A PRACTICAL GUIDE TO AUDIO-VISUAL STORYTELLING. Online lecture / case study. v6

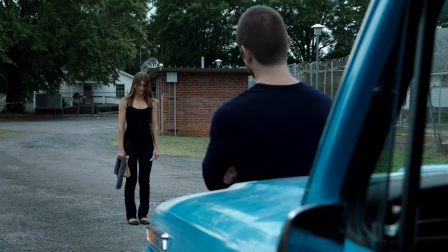(3:50) Hey. Hey. So how are you planning on getting home if I hadn't showed up?
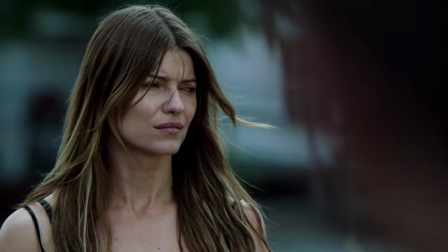(3:58) How do you get anywhere from here? Middle of nowhere. Yeah, that's where they build them.
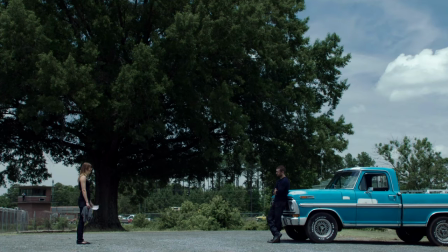(4:05) They give you a bus schedule.
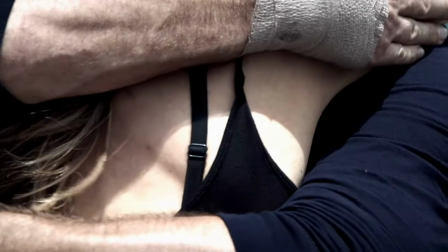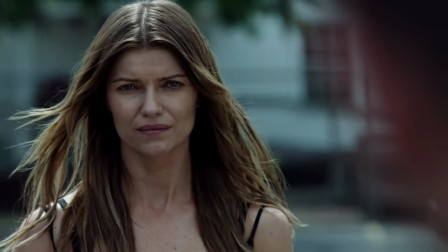(4:12) Thanks for coming. No problem.
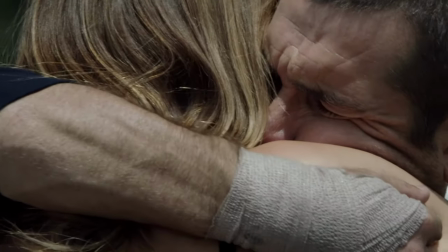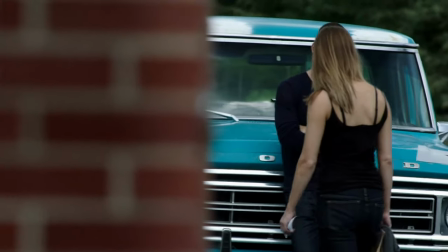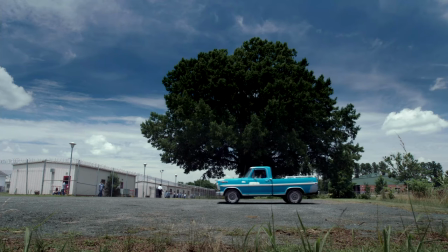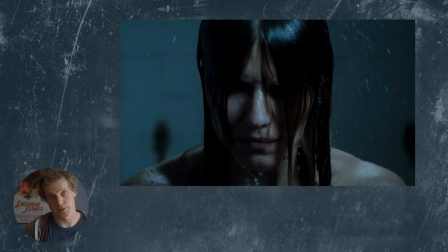(4:32)
Jumping right in, we start on a close-up, and according to Alfred Hitchcock, the size of an object in a frame should match its importance in the story at any given time. So, by giving you a close-up like this, we're saying that she is important and this is her story.
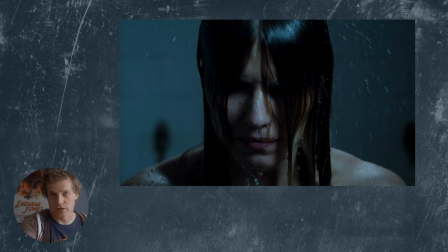(4:48)
In addition to that, this camera is very, very close to her, and a lot of research says that camera proximity creates intimacy. The further away we are observational, the closer we are experiencing it with them.
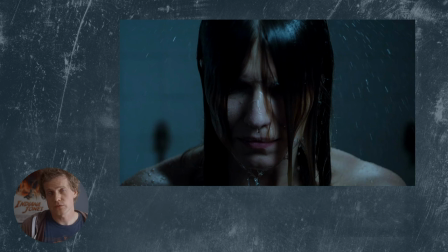(5:04)
In addition to that, Thomas Robertham says that where you are, according to the eye line, also changes how you feel about it. So if we're face on to someone, we're emotionally connecting with them.
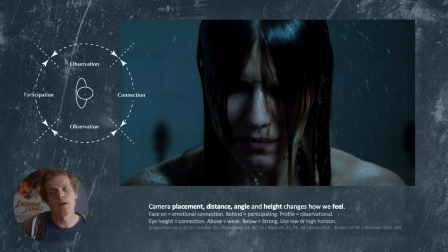(5:19)
If we are behind them, we are participating in the scene with them. But if we're on a profile, we are observational, we're observing them. This also, you've noticed before, you know, if you go above, you're looking down at them. If you go below, you're looking, they're stronger.
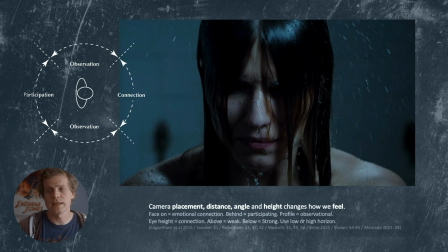(5:34)
All of these things create the fact that camera placement, distance, and height change how we feel. And in this image, it's very clearly saying, this woman is important, and we are in a space where we can feel what she is feeling.
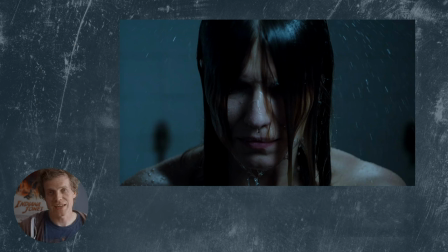(5:50)
And we can tell by the shadows that she's not feeling great about it. Because the more shadows you have, the more dramatic your scene is. Like, a comedy has no shadows anywhere, and everything is safe. There's nothing hiding scary anywhere.
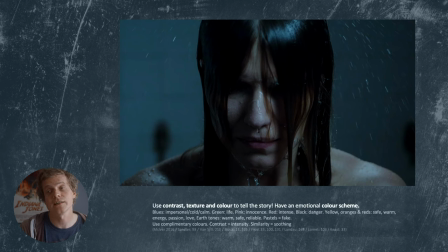(6:07)
And on top of that, the colors are telling us very clearly that this is an uncomfortable place for her to be in. There's a lot of stuff in my research about what the meaning of different colors, and they kind of differ compared to which country you're from and which culture you're in.
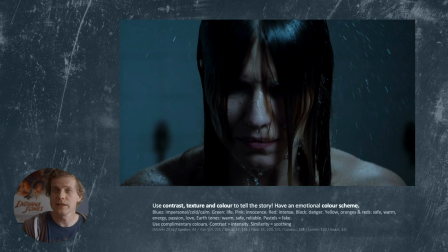(6:23)
But everybody seems to agree that colder images, bluish images, read as impersonal and cold, and while warmer images read as safe and calming.
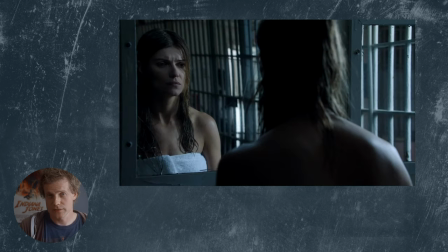(6:39)
So, moving on, this shot, this is an over-the-shoulder, and according to what we just learned about camera placement, an over-the-shoulder isn't just connecting us emotionally with her, but it's, since we're also behind her,
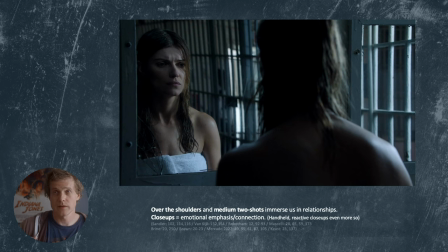(6:55)
we are emotionally participating in the scene at the same time. Therefore, an over-the-shoulder is one of the most immersive shots you can use. Here she's actually on an over-shoulder with herself, but we get to her having over-the-shoulders with other people later.
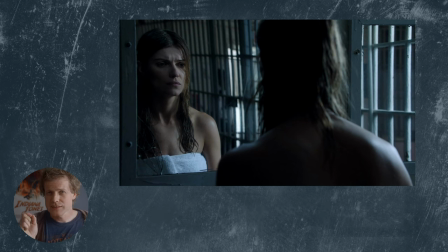(7:16)
So another thing going on here is that there's the slightest little bit of push-in, and in filmmaking, the motion of the camera translates into emotion for the audience. So a little bit of push-in puts emphasis on whatever it is you're currently watching.
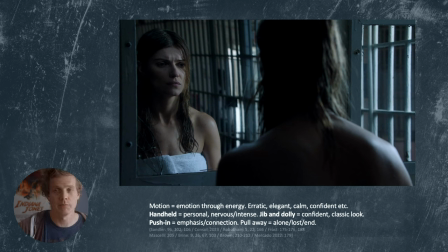(7:33)
In this case, her emotion and her being imprisoned. You can also notice that there's quite a lot of lines that pulling you towards her eyes in the shot.
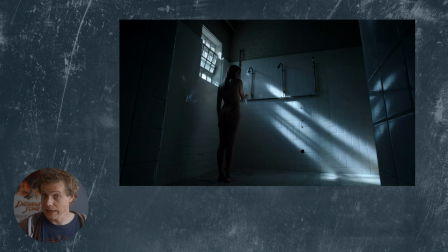(7:46)
And then we go to a very observational shot. But again, notice all the lines pointing out what the center of interest is. It's very clear where you are supposed to look.